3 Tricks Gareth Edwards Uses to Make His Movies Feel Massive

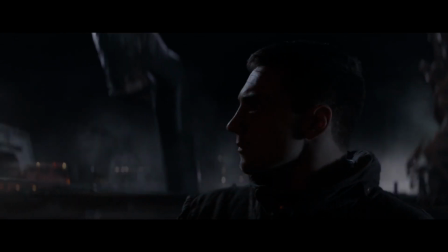The filmmaking of Gareth Edwards is probably best known for his masterful command over scale.
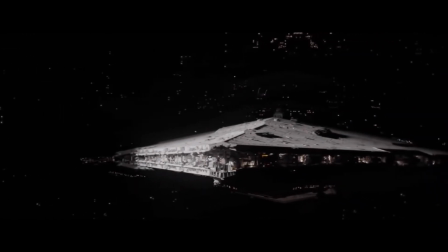Edwards has a way of communicating the size of objects and creatures to his audience that emotionally impacts them and makes them feel microscopic.
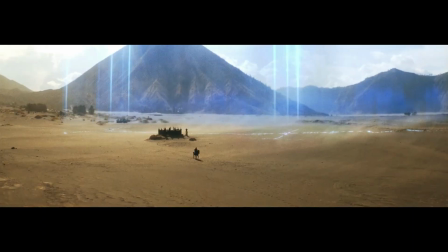I wanted to dig deeper and dissect specifically why these shots have the impact the way that they do,
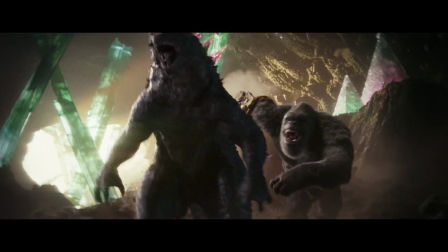and why it seems to fall apart when other movies try and communicate that scale ineffectively. Through watching his movies and studying his interviews,
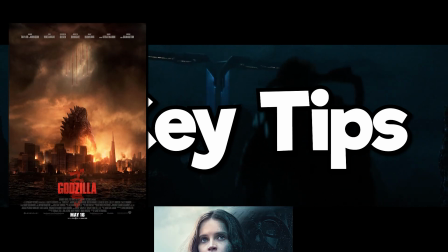I've extracted three key tips that Gareth Edwards uses in every one of of his films to make them feel larger than life. A really obvious trick, once he's pointed out, is like, never show the edges.
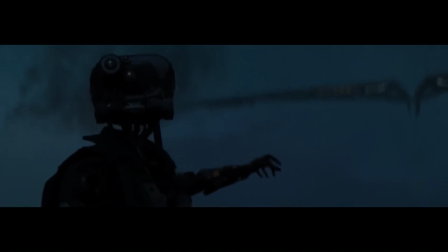In The Creator, Edwards tries his best to never show the edges of the USS Nomad,
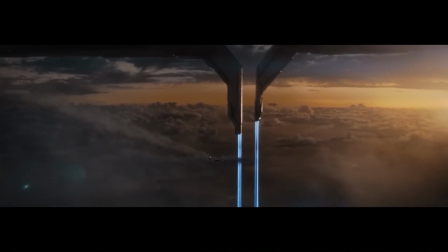whether it's cut off by the edge of the frame or obstructed by clouds or a mountain. So you know it's conveniently a bit of cloud off the edges, because then your brain is left to the imagination.
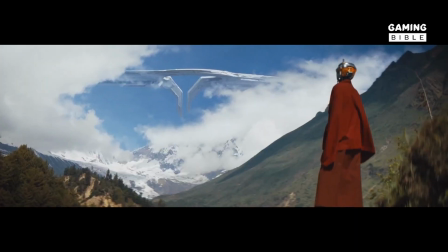You can imagine it way longer. Whenever we did shots and you see the edges, it doesn't look so big.
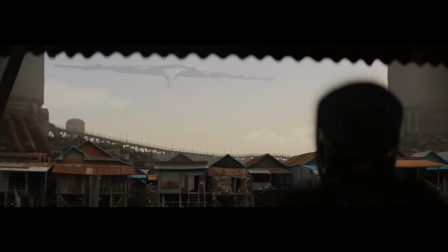When it is shown in its entirety, it's covered by atmospheric haze, to translate to the audience just how far away it is.
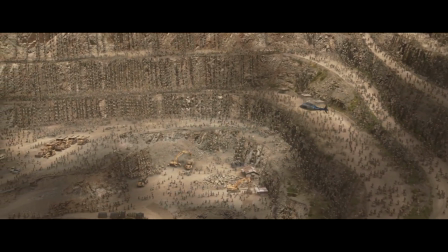In Godzilla 2014, Edwards can be seen taking this tip to the extreme, especially in that opening sequence that first reveals Godzilla to the audience.
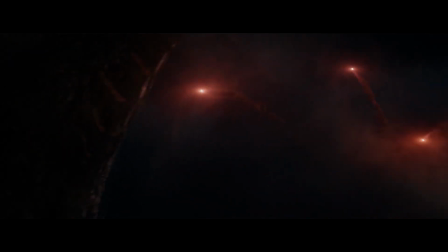We begin so close up on Godzilla and put the edges of the creature so far off frame that it's almost hard to determine what part of the creature we're even looking at.
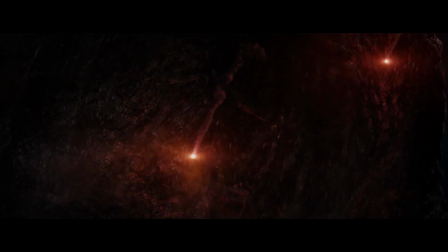Is that a neck? A belly? An arm?
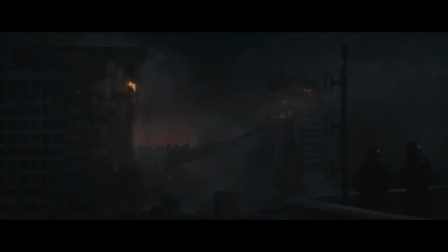Even as we zoom out to reveal more and more of the creature, it's only through a tail or some spines or a foot, culminating in the final reveal shot.
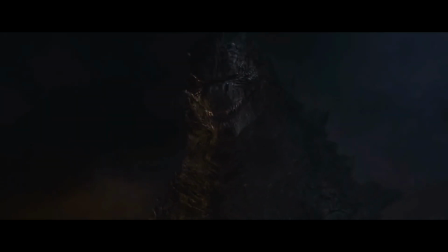Even still, the money shot, at the climax of the first act, Edwards holds back showing the full monster in a single frame,
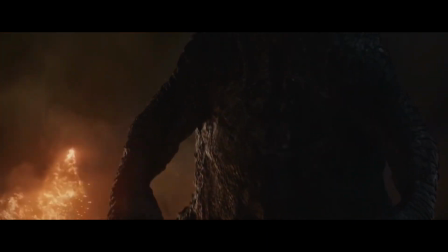instead beginning at its feet and tilting the camera upwards to reveal the monster's face.
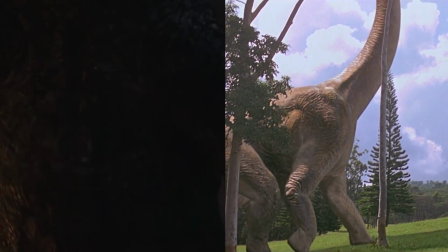This revealing Godzilla parallels the same way Spielberg captured the first Brachiosaurus scene in Jurassic Park, a camera tilt from the feet all the way up to the head.
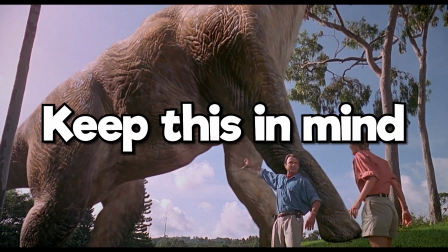By the way, keep this scene in the back of your memory because it'll be relevant again when discussing the next hit.
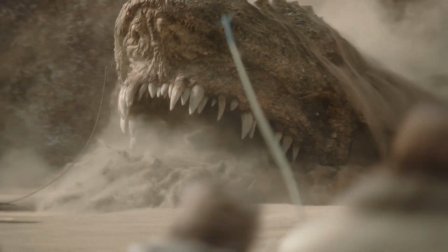The Mandalorian does a great example of hiding the edges with its Krayt Dragon sequence to open the second season,
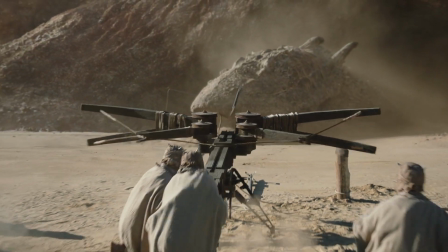hiding the entire body of the creature and only having it expose its head and neck at a single time.
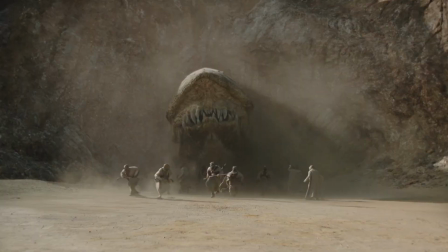This sequence however is also an example of when this trick of never showing the edges can be stretched a little too far.
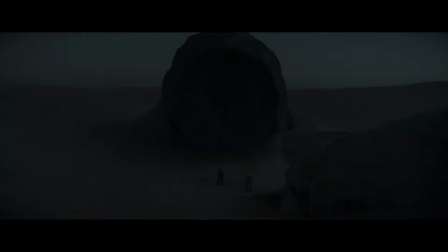When I was watching I thought that the Krayt Dragon was more similar to a giant worm like something out of Dune or SpongeBob,
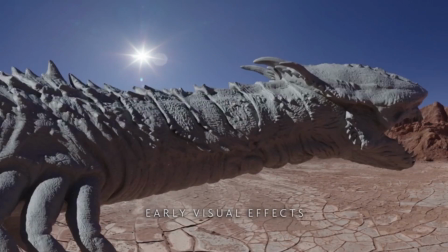until I saw the official art of the creature and realized that it had limbs and it was so much more than what we saw.
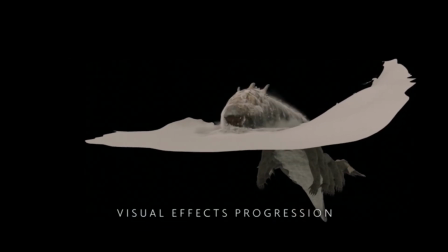Which was cool to learn, but I would have liked to learn that in the show.
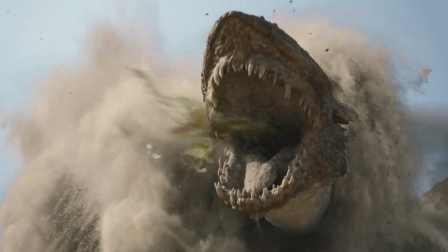Maybe when it summits to the top of the mountain it unearths up to its lower torso, or maybe just a single arm becomes exposed?
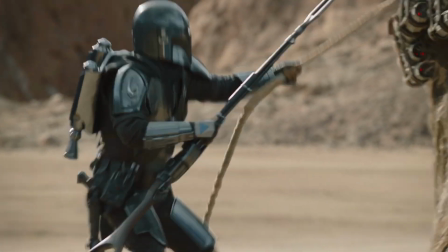Just a small change I would make to more accurately portray to the audience just how big the creature is below the sand and give them an impression more true to its form.
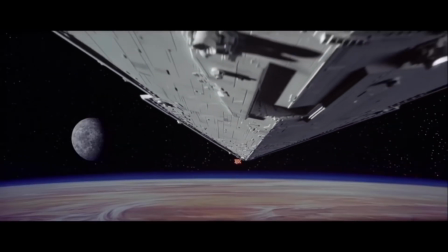George Lucas even uses this trick in the very first shot we see of Star Wars, with the enormous Star Destroyer ship engulfing the frame to the point that you question if it ever ends.
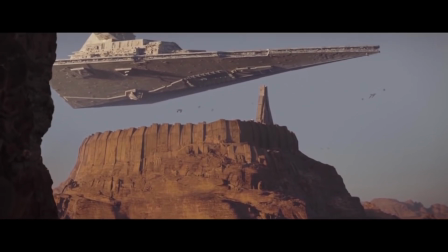Edwards draws inspiration from this when revealing the Star Destroyer in Rogue One, where instead of the ship being off-camera and revealed by entering the frame,
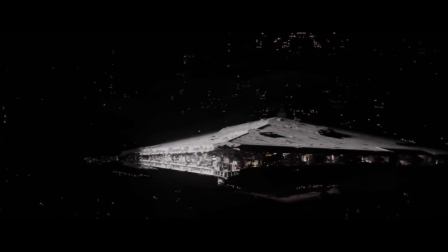in Rogue One Edwards shrouds his Star Destroyer in shadow and it's revealed as it enters into the sunlight.
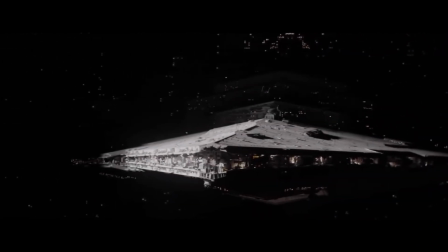I feel that this approach is much more volumetric and translates the size and depth of the spaceship much more impactfully to the viewer. Edwards then pulls back even further to reveal the Death Star behind the ship.
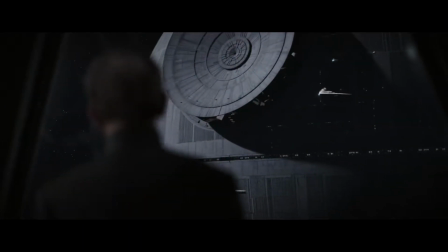The Death Star is also never shown in its entirety, Even when the entire space station is on screen,
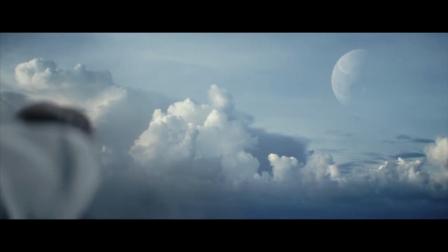the edges are still covered up with either the atmospherics of the planet or a shadow.
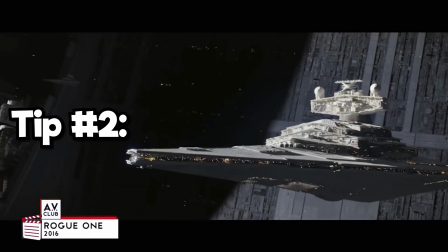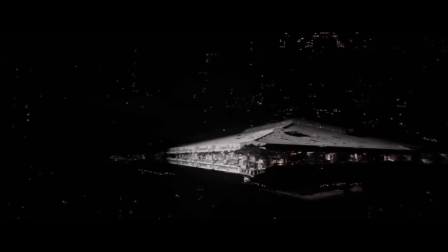Not only does Rogue One's Star Destroyer reveal perfectly exemplify the first trick, but it also exemplifies this trick as well. Edwards begins the shot of the Star Destroyer by capturing a TIE fighter flying toward it. Fans of Star Wars are already very familiar with the size of a TIE fighter, and the ship starts out at a respectable size on the screen, but only shrinks smaller as it approaches the Star Destroyer.
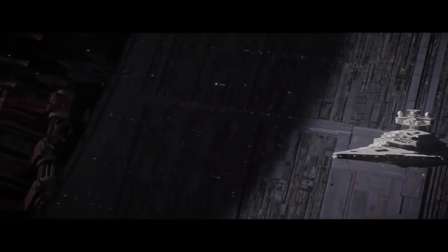Then pulling back to reveal the Death Star, it makes this massive ship we just saw seconds earlier look like a Lego piece.
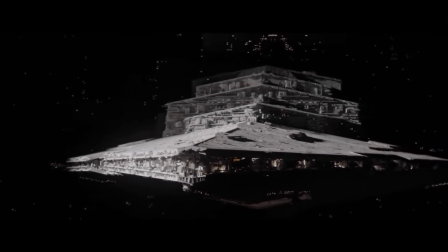Obviously the scale of things is all relative, so you always try and have something massive, and then make it look small and put it in front of it. So you're like, oh my god, this must be so big. You can see Edwards exercise this trick in his other two movies as well. In The Creator, you can see it in the scan of the USS Nomad. The first thing shown to us of the Nomad is the blue scan lines.
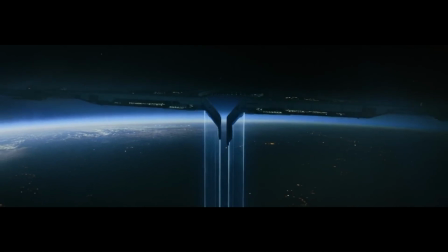It dwarfs these soldiers on the beach. But when we move to reveal the Nomad in space, you can see these lines only represent a very small portion of the length of the ship.
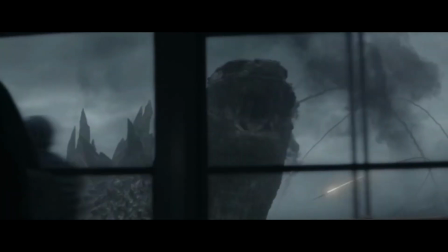Which makes us wonder, well, jeez, how big is that ship really? In Godzilla, Edwards uses this trick plenty of times flawlessly.
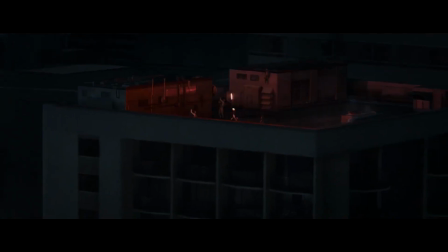Some of my favorite examples are of the small flares against the giant body of Godzilla, the small soldiers on the bridge evading the MUTO, and the small boat trying to escape the MUTO.
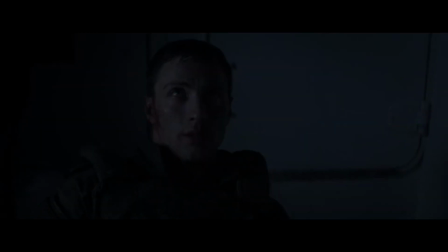After establishing the scale of the creature, Edwards cuts to close-ups of both the creature and Ford. As you can see, as we move the camera more toward the actor, the trick begins to break down because the actor begins to take up just as much space on the screen as the giant monster. Yeah, and you've also got to be careful, if you put someone in the foreground and they're too near the camera, they then look bigger than the thing in the background.
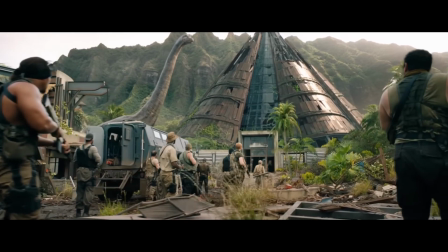Let's return to the Brachiosaurus scene from Jurassic Park. Comparing the scene with its counterpart in Fallen Kingdom, it's easy to tell that one leaves a more striking impression with the audience.
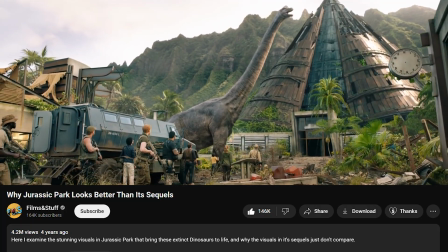Film and Stuff has a great video where they go in-depth comparing these two scenes.
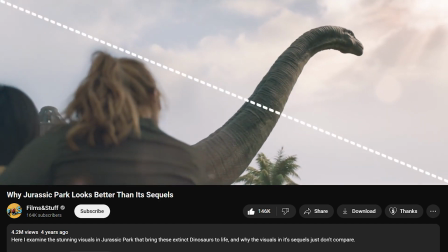When the characters share the frame with the dinosaur, they do so evenly, if not giving the humans more presence.
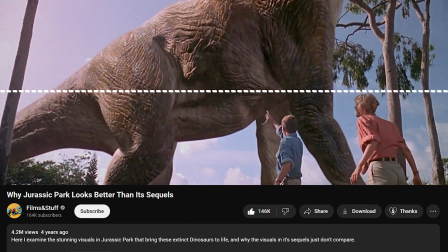When sharing the frame with the dinosaurs, Dr. Grant and Dr. Sattler are kept to the bottom half of the frame, relying on exaggerated body language to convey their emotions.
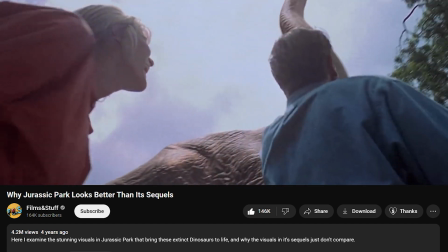The low shot we saw in Fallen Kingdom is even lower here, and again keeps the humans as small as possible.
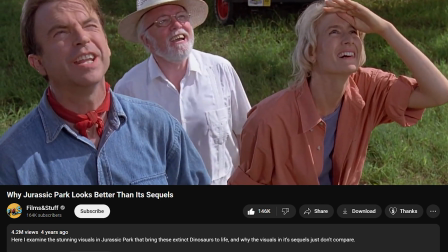We finally get a full view of the Bronchiosaurus in this climactic wide shot.
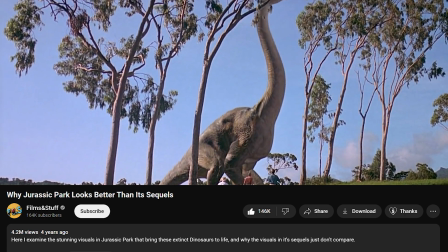The humans are so small and low in the frame that in the cinemascope aspect ratio they would be cut from the shot.
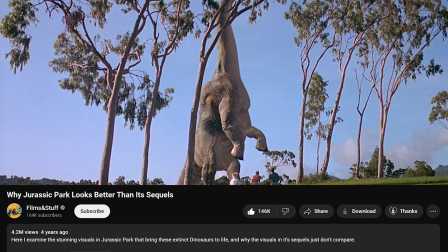As the dinosaur stands up, it matches the size and shape of these trees, fully communicating the scale of this creature.
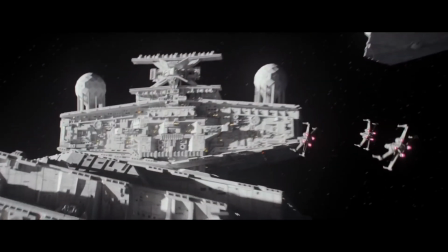This dynamic between the size of the objects on screen and how they communicate scale to the audience is where a lot of people are having problems with the new Godzilla Kong trailer.
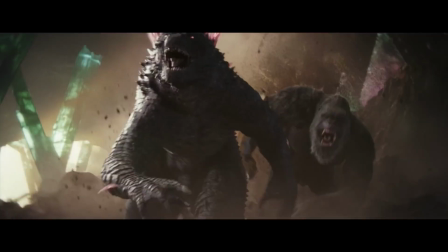Whether it's Kong running in an empty field or Godzilla and Kong running together in a huge tunnel,
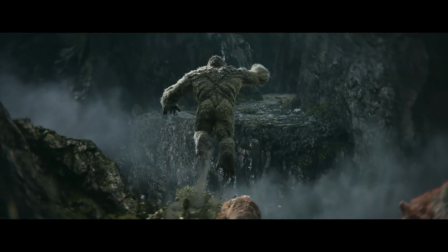there's not really anything that communicates to the audience that these are 400 foot titans. If you just have something big, it means nothing.
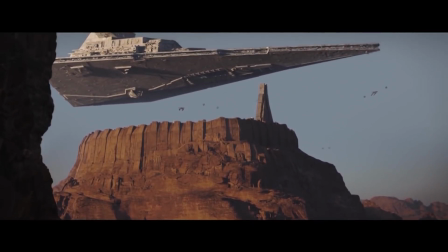It's what it's also in the frame or it's relative to. But I used to do visual effects. I spent 10 years doing computer graphics. Before Gareth Edwards was in charge of Godzilla or Rogue One, he spent a decade doing graphic animation work for the BBC and Discovery. After graduating film school and being rejected from Hollywood, he made the decision to switch his focus to computer animation. Jurassic Park had just come out in the cinema and it was clear that this was going to be the future of filmmaking in some way. And so I thought, okay, I'll buy a computer and I got into debt.
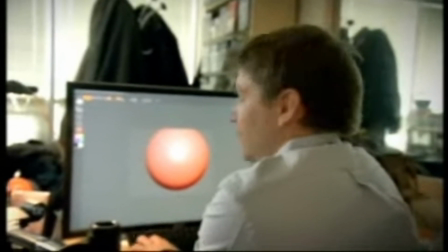And I thought what I'd do is I was like, OK, so I'll learn this software and it'll take me about three months and then I'll go make a film.
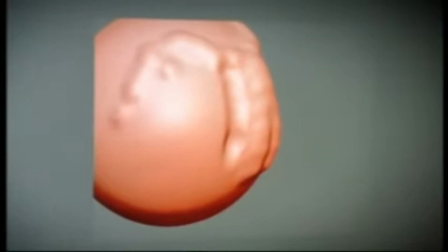And 10 years later, I was still learning the software.
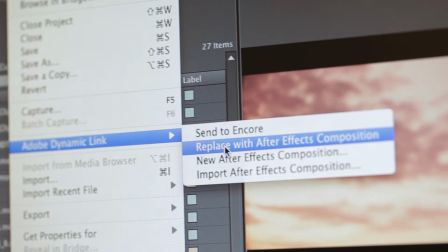In his time learning the software, Edwards rendered out just a few test animations that caught the attention of some BBC producers.
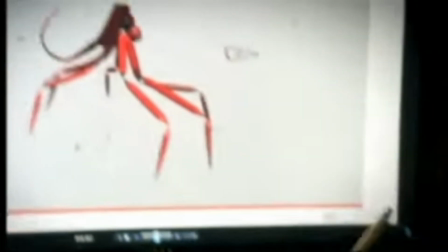They'd see this stuff and they'd go, what's this? And you'd say, oh, it's just something I did on my home computer. And they'd go, how can you do this on a home computer? And I was like, well, use animation and stuff. And they go, but we pay thousands and thousands to do this in Soho. Like, how you can do, and you say, no, it's just normal software. Edwards was able to work from his bedroom doing computer graphic animation work for the BBC.
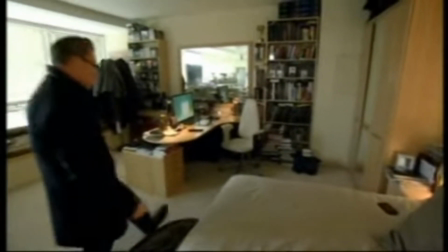They continued to give Edwards work because their next best option was to pay four to five times that amount to the computer animation studios in Soho. Edwards knew this as well and knew he could use this newfound leverage to try and get a shot at directing. They were kind of trapped and they said, okay, Gareth, you know, you're going to do the show. And I said, no, I don't want to do it. I want to direct. but I will do it if you let me direct one of the episodes. And they were like, yeah, we can't do that. But you're going to do the effects, right? And I said, no, because I'll do it if you let me direct one or direct anything.
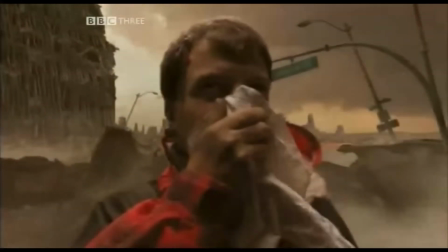And so eventually they were like, OK, we'll let you direct something on BBC3 that no one's ever going to watch for no money, and then you can do the effects. And I said, OK. His first director's budget was around $90,000.